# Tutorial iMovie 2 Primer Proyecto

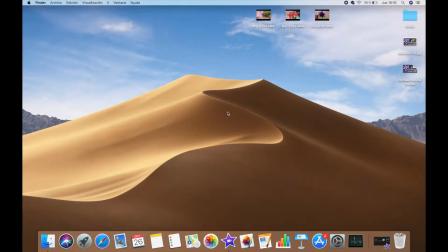Vamos con un nuevo episodio en el que vamos a ver cómo podemos crear con iMovie un vídeo sencillo. Sería el equivalente, si hablamos de programación, a crear un Hola Mundo. Tengo aquí tres vídeos cortitos para ver cómo podemos hacer nuestro primer vídeo con iMovie.
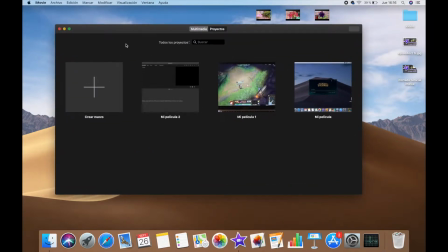Lo abrimos y si habéis visto el episodio anterior, veis que a la hora de crear nuevo tenemos dos opciones. Crear una película, que nos permite combinar vídeos, fotos y música para crear nuestra propia película como queramos. Nos da total libertad, podemos hacer lo que queramos Y trailer,
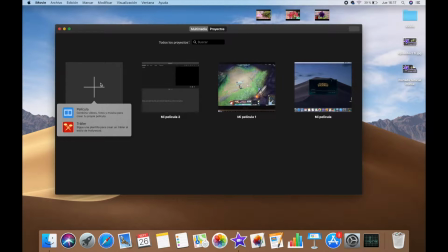en el trailer os recuerdo que nos daban una plantilla y nosotros teníamos que ir rellenando con nuestros vídeos los huecos que nos pedían
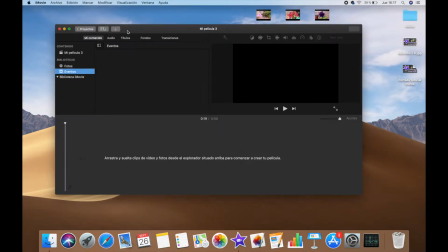En este caso vamos a crear película para crear un proyecto desde cero para crear nuestra primera película
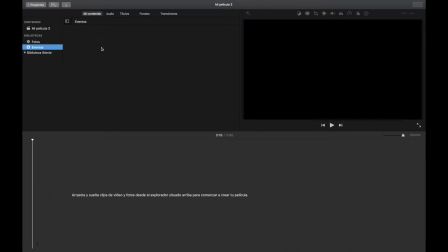Una vez que llegamos aquí lo que tenemos que hacer es importar el contenido para poder agregarlo a la línea de tiempo Y está aquí abajo Vamos al escritorio
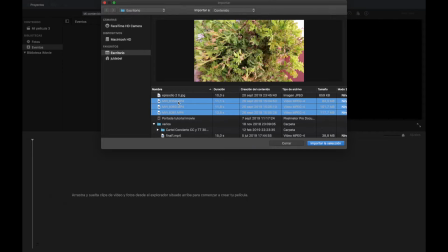Y seleccionamos estos tres vídeos que son los que queremos añadir a nuestra película.
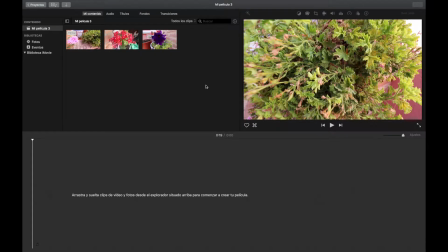Le damos a importar selección y ya nos aparecen aquí.
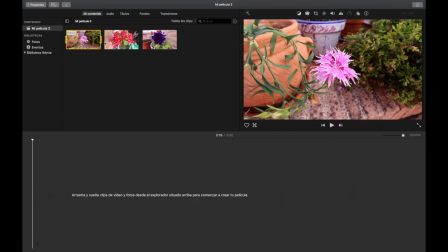Ahora lo único que tenemos que hacer es seleccionarlos o seleccionar la parte que queremos de ellos y añadirlos a la línea de tiempo.
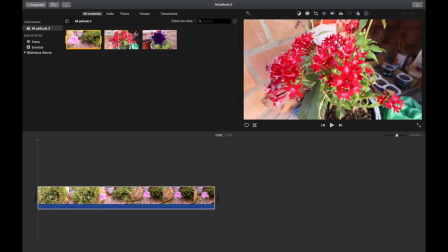Los podemos añadir en este orden mismo como han salido.
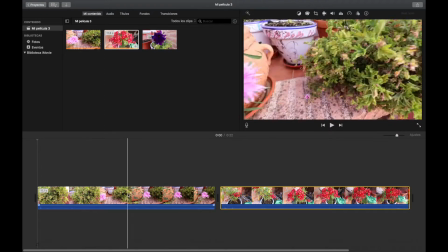Cuando añadáis los vídeos
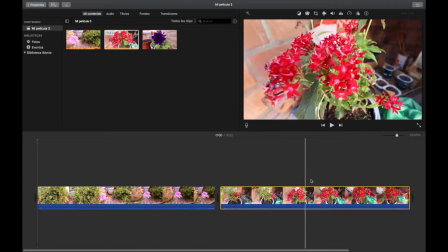Os va a mostrar en la línea de tiempo todo lo que ocupa el vídeo Si queréis que se vea el vídeo más grande o más pequeño
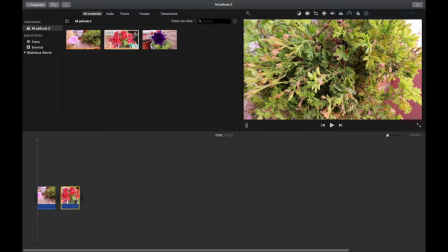Aquí lo podéis encoger para que os quepan Si trabajáis con muchos vídeos
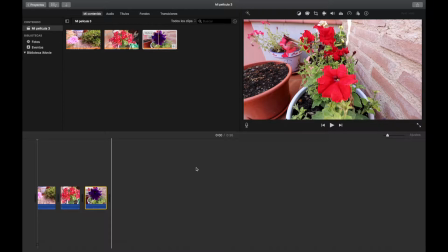Os quepan todos Luego si queréis entrar en el detalle de cada uno de ellos Para cortar un trozo y que os quede mejor Ya lo ampliáis y veis la línea,
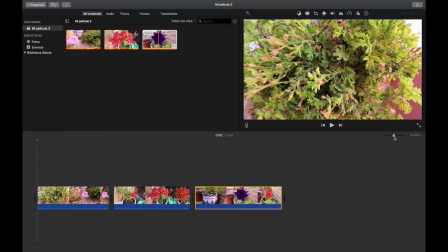el sonido, todo Para ver cómo os queda Aquí lo vamos a dejar así, que nos quepan los tres. ¿Veis? De momento ya los hemos añadido a nuestra línea de tiempo. Y si reproducimos el vídeo, vemos aquí en esta pantalla cómo nos quedaría.
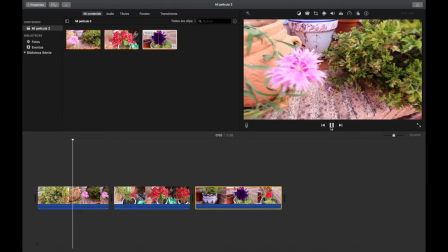Pues vemos el vídeo que hemos grabado con los cortes que al no tener ninguna transición serán bastante bruscos.
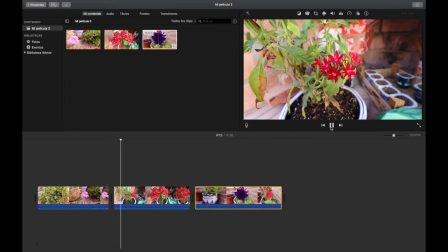¿Veis? Cambia de uno a otro sin hacer una transición.
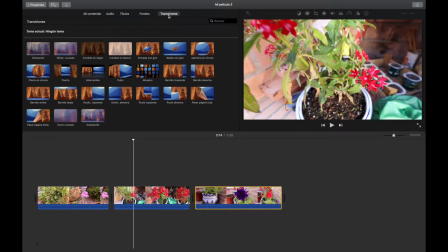Para eso están las transiciones que en posteriores episodios las definiremos y utilizaremos mejor y veremos todas las posibilidades que tienen,
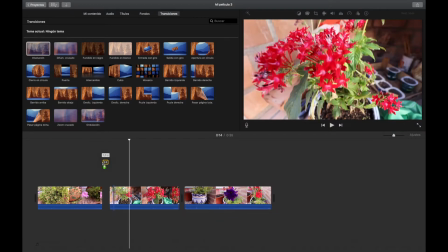pero de momento para este primer vídeo de ejemplo lo único que tenemos que hacer es coger la transición que queramos,
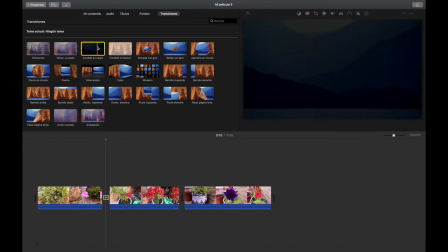añadirla aquí entre los dos vídeos y vais a ver como ya el cambio de un vídeo a otro
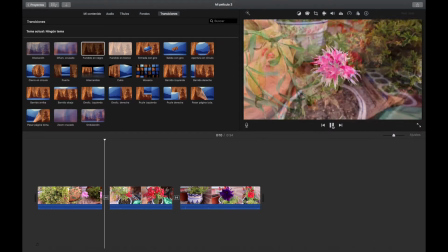no es tan brusco y tiene un suavizado que hace que quede el vídeo de una manera mejor.
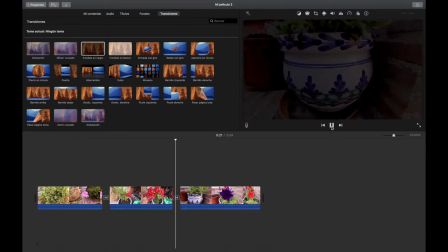Vamos a ver la segunda transición que hemos añadido ¿Veis? Hay muchas Si queremos poner por ejemplo esta que es mosaico
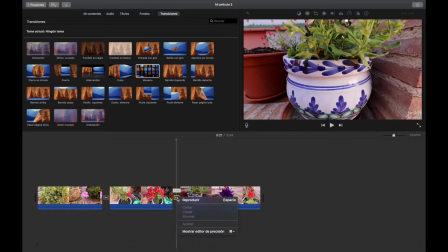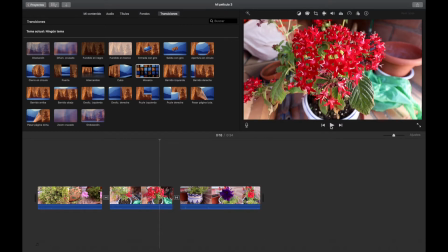Le damos
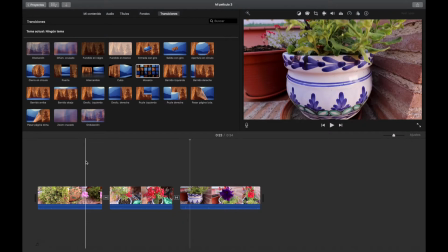¿Veis? Y es otro tipo de transición ¿Veis? Nuestro vídeo ya estaría casi completo Vamos a ponerle al final
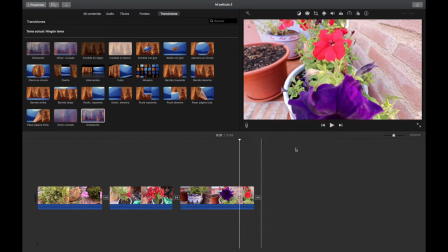Una transición de salida Para que no acabe bruscamente el vídeo Y que acabe así
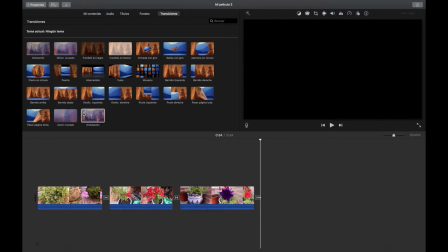con una transición Y queda como más suave Y al principio ¿Qué nos falta? Pues un título Vamos a añadirle un título
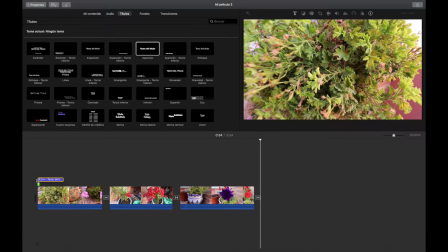un título sencillo que lo vamos a poner aquí arriba para que se reproduzca
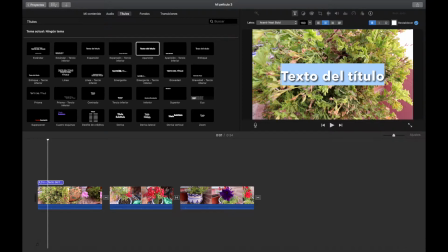durante, mientras se va emitiendo el vídeo y el título pues va a ser plantas plantas y flores ¿Veis?